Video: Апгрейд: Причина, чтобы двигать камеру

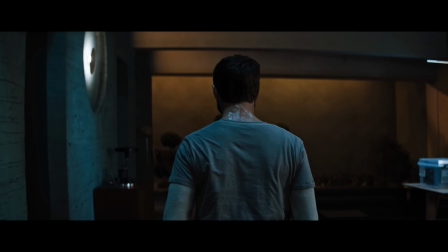[0:06]
При помощи чего фильм может передать присутствие другой личности? Как продемонстрировать влияние и контроль над персонажем?
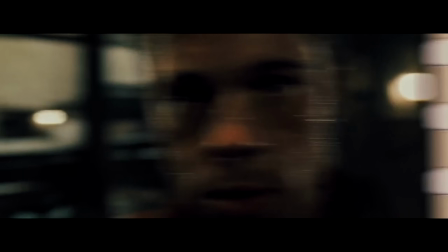[0:19]
Ведь существует столько выразительных методов для передачи субъективных ощущений.
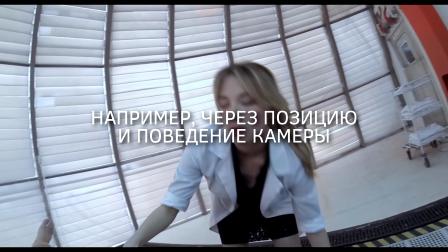[0:24]
Чаще всего авторы хотят, чтобы мы были ближе к героям, ощущали их эмоции и проникались событиями, почувствовали себя там, внутри этой среды.
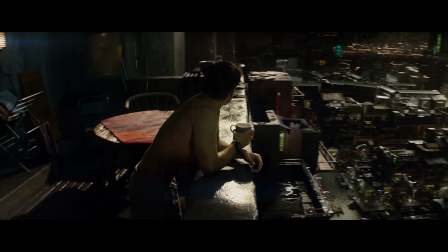[0:32]
В какой-то момент в массовой культуре это визуальное разнообразие загнало себя в тупик.
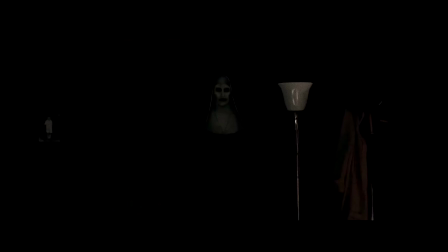[0:37]
Аудитория привыкла к кино и к его правилам. Так что, когда мы видим схожее движение камеры, у нас есть два варианта.
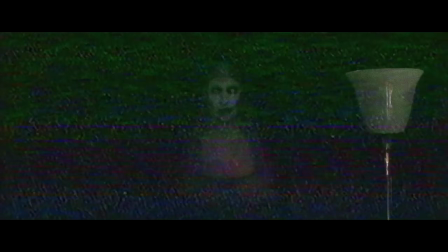[0:44]
Ложный или настоящий скример. Да и не так важно, поскольку я предлагаю обратить внимание на кое-что поинтереснее.
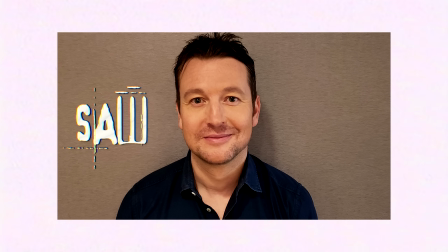[0:53]
Это Ли Уанелл, исполнительный продюсер и сценарист серии фильмов Пила и Астрал, получивший мировую славу за сценарий к первому фильму.
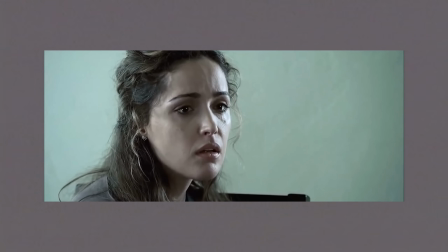[1:01]
А еще он вот этот вот парень из сиквела «Матрицы». На протяжении многих лет Уанелл находился под покровом жанра хоррор и черпал вдохновение из пережитых ощущений.
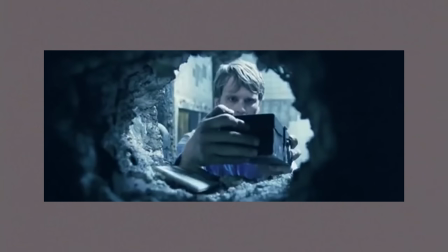[1:10]
Тот же сценарий к пиле был написан во времена лечения от жутких мигреней. И в контексте вышеперечисленного он также находился в тени Джеймса Ванна, его давнего друга и режиссера ранее упомянутых пилы и астрала.
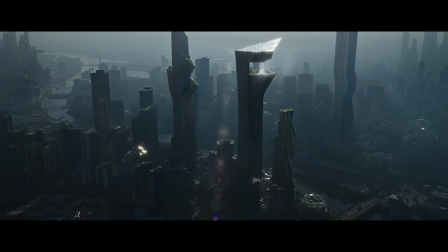[1:21]
Вторая режиссерская работа Ли Уанелла «Апгрейд» совмещает в себе элементы киберпанка, детектива, экшена и в куда меньшей степени хоррора,
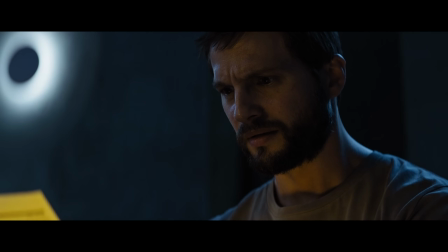[1:29]
а также несколько меняет правила, поскольку использует наши знания о выразительных средствах кино против нас самих и поощряет нас за терпение.
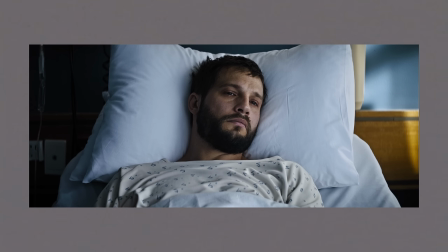[1:37]
По сюжету, парализованному парню по имени Грей дают шанс отомстить нехорошим людям за смерть жены.
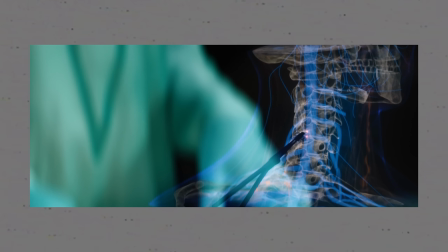[1:42]
В его нервную систему вживляют искусственный интеллект по имени Стэм, что полностью восстанавливает подвижность героя.
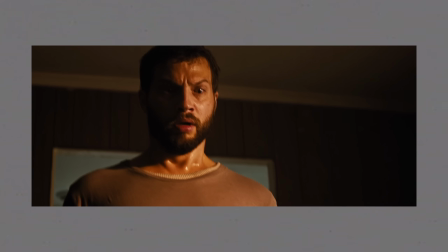[1:48]
Грей начинает свое расследование, постепенно отправляя на тот свет всех тех, кто виноват в его разрушенной жизни.
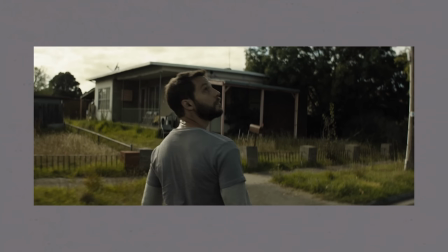[1:53]
А Стэм помогает ему в этом, поскольку контролирует его тело и, в итоге, его разум.
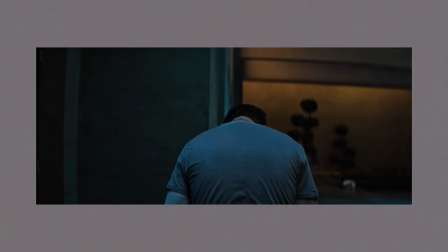[1:58]
С точки зрения киноязыка, фильм устанавливает со зрителем причудливую связь через работу с камерой.
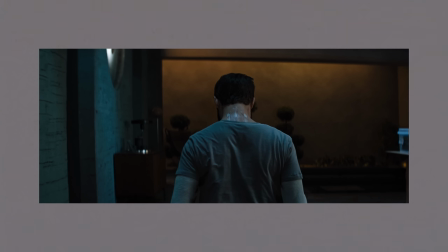[2:04]
То есть, помимо сценария, камера становится дополнительным повествовательным уровнем. Это то, чего развлекательное кино в принципе старается не делать.
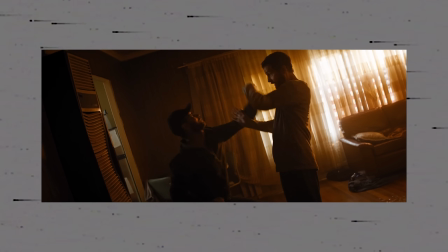[2:12]
Экспериментировать. У апгрейда именно это и получается.
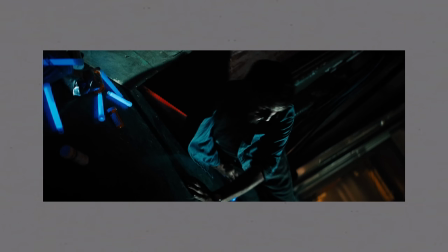[2:15]
Он дает возможность камере установить функциональные повествовательные взаимоотношения между главным героем Греем и искусственным интеллектом Стэмом.
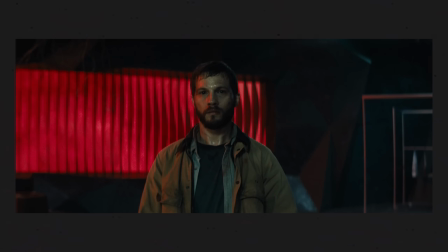[2:23]
Как фильму это удается, сейчас и выясним. И, кстати, привет.
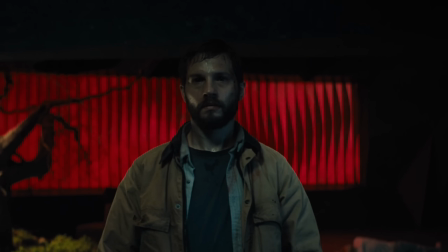[2:29]
Вест здесь.
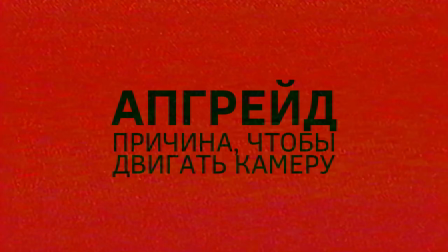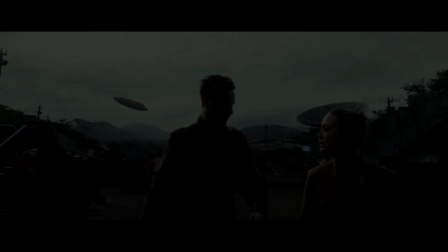[2:35]
На фоне того, как большие студии слишком часто стараются нас удивить, Апгрейд, как развлекательный фильм, занимает довольно интересную позицию.
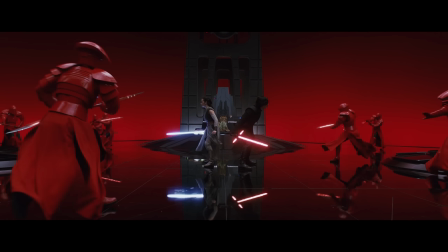[2:42]
Скажем, блокбастеры стараются удерживать наше внимание, наполняя кадр или всю сцену целиком такой полотностью событий, чтобы у нас не было времени перевести взгляд на что-либо еще.
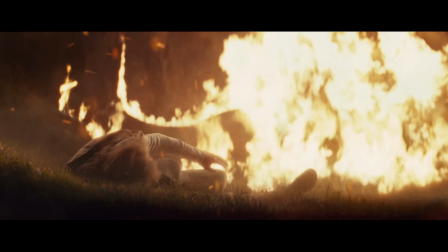[2:51]
Но часто подобное приводит к ложным акцентам. Событиям, которые ни на что не влияют.
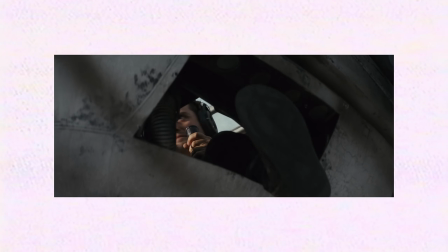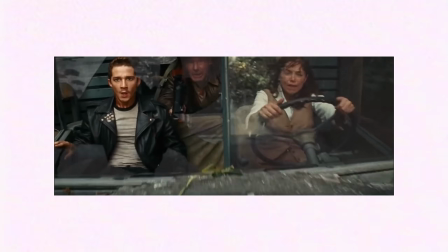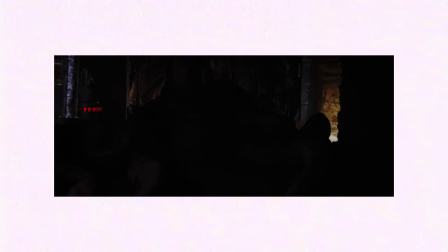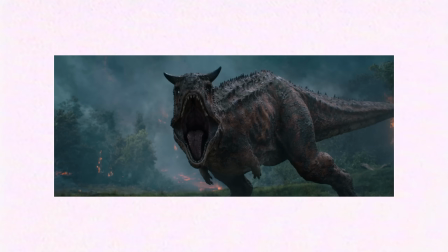[3:14]
В итоге ощущение того, что мы и правда находимся в среде фильма, теряется,
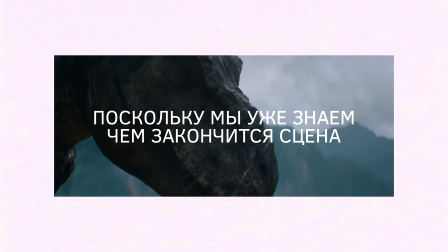[3:18]
а история прогрессирует слишком натужно и искусственно, что приводит нас к быстрому монтажу.
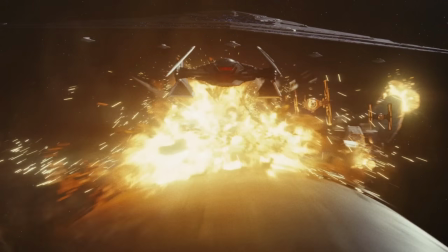[3:24]
Вместо того, чтобы перемещать камеру и создавать события внутри кадра, прибегает к частой склейке.
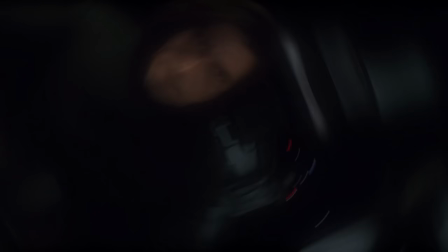[3:30]
К примеру, в среднем длина плана в массовом кино во время действия составляет примерно 3-5 секунд.
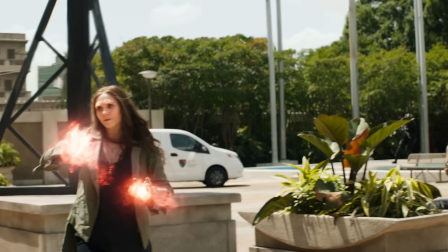[3:36]
Нам преподносят одну и ту же информацию в кадре, только с разных ракурсов. Теряется ощущение присутствия и причастности к событию.
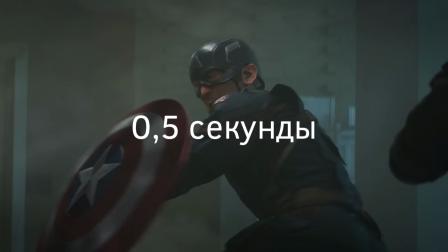[3:43]
А все потому, что реже стала использоваться одна из основки на языках. Длинный план.
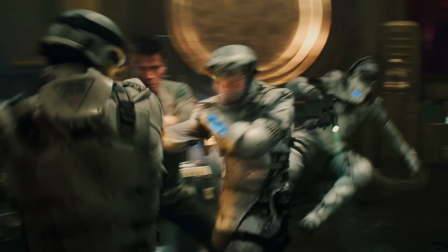[3:48]
В нем куда сложнее создать постоянную динамику и прогрессию внутри кадра, а значит и создать причины, по которым аудитория не будет терять внимание.
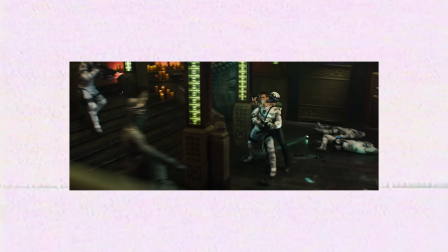[3:57]
Это не означает, что длинный план автоматически создаст убедительную среду и наполнит кадр объемом.
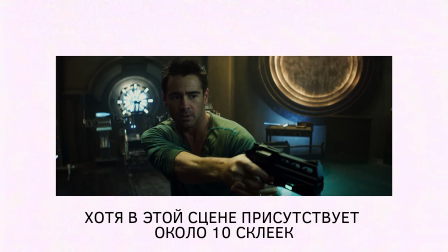[4:02]
Вовсе нет. Это лишь одна из базисных сторон постановки, и очень многое зависит от задачи.